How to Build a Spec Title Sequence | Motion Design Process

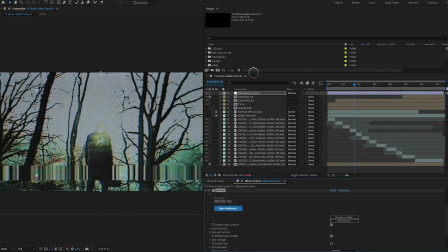(4:08)
These are those moments where you say to yourself, yep, that looks really cool. I can't stress enough here that having fun is so key.
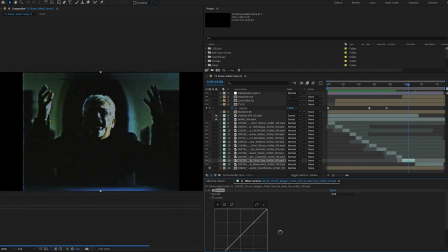(4:15)
It's so important to enjoy the process. Now the look is starting to come together, so I switch gears to focus on color adjustments.
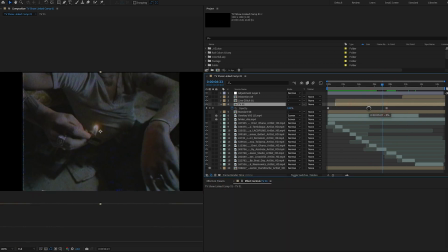(4:23)
It's important that each of these clips fits together in the sequence.
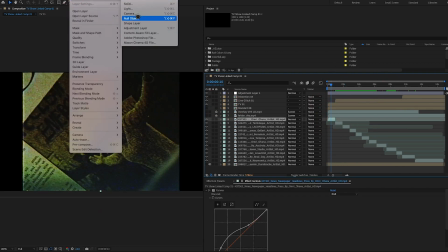(4:27)
I want the clips to all look like they were shot together, So I use some color correction effects like curves, tint, and CC toner.
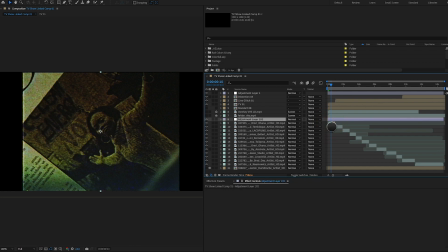(4:35)
I always prefer to go simpler routes when developing looks, and these effects are simple tools that lead to good results.
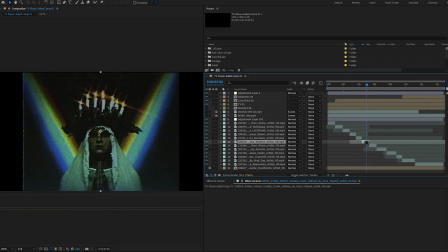(4:42)
For this project, I experiment with color palettes, and I find that blue and green are working quite well. Next up is type layout. As a motion designer, you only need a handful of typefaces in your toolkit, and one of my favorites is Den.
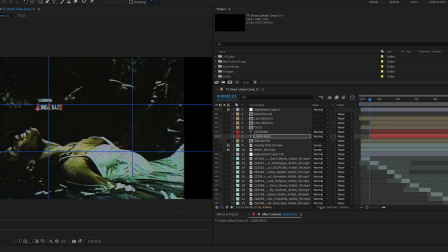(4:56)
For this project, it will work. Now, with the type sitting below the effect adjustment layers, the effects are way too heavy on the type and make it challenging to read.
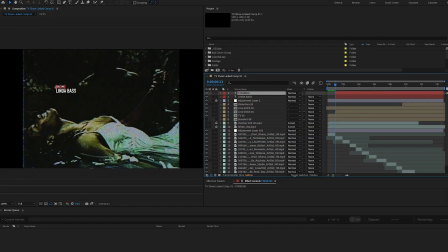(5:05)
So I decided to relayer the type above the adjustment layers. Now the type is a little too perfect looking sitting at the top of the layer stack.
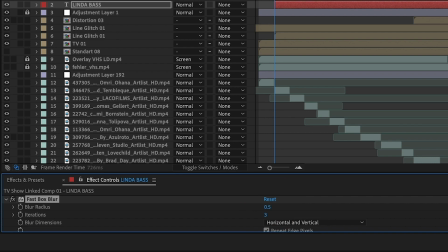(5:12)
So here's a pro tip for you. Add a very small amount of blur to the type to help it look more organic.
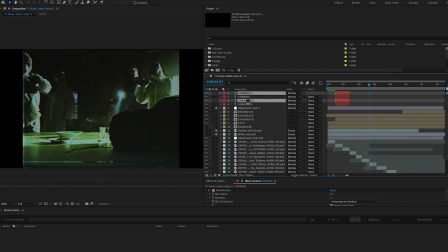(5:17)
Usually this is a very small amount of blur under a few pixels. And in this case, because the type is so small, the amount of blur is below one pixel.
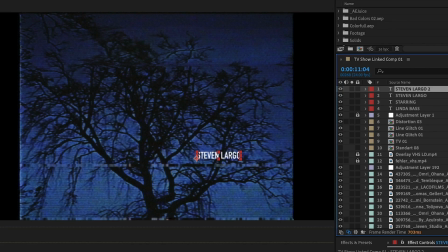(5:26)
It's a subtle change but it's all in the details. I create a few more moments of type using made-up names and I position the type using the rule of thirds.
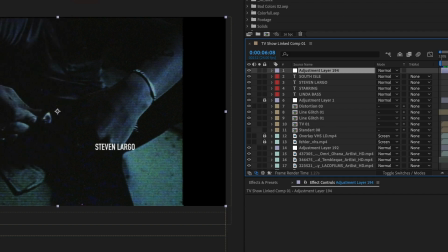(5:34)
Using the rule of thirds helps to give my composition balance. To enhance the overall look of the composition and give it that last extra bit of finesse I add one more adjustment layer towards the top and to this layer I add the red giant analog effect. This gives the title sequence that extra bit of a CRT look that I had envisioned.
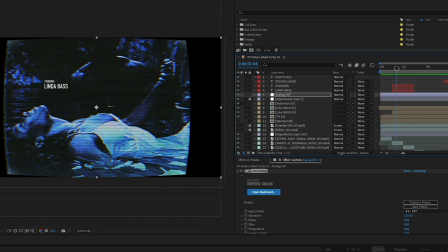(5:53)
Lastly, I will make the final color adjustments to any clip that I find isn't quite working within the sequence.
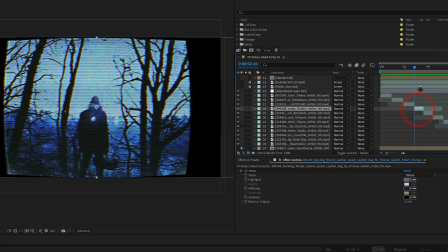(5:59)
This is that last 10% adjustment that is critical in developing professional quality motion design.
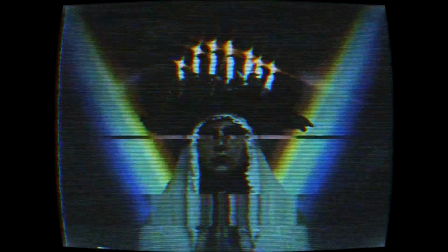(6:05)
And there you have it, my process for creating spec title work for my reel that is inspired by the Yellow Jacket's titles.
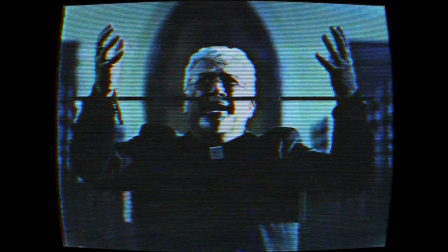(6:11)
Because this is my own spec project, I can create whatever I want to see. This is the work that creatively fulfills me.
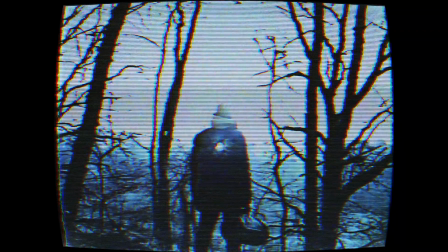(6:17)
Maybe someone else will see this piece on my reel and be inspired. or even better, maybe someone else will see the project and hire me or pay me to create something very similar. I really hope you enjoyed the video and found it both informative and entertaining. If you did, could you do me a huge favor and hit that like button? Also, if you wanna see more content just like this in the future, consider subscribing to my YouTube channel. Your support means everything to me and it really helps me to keep creating more great videos for you. I would love to hear your thoughts on the video, so please leave a comment or question below. As always, thanks for tuning in and I can't wait to connect with you in the next video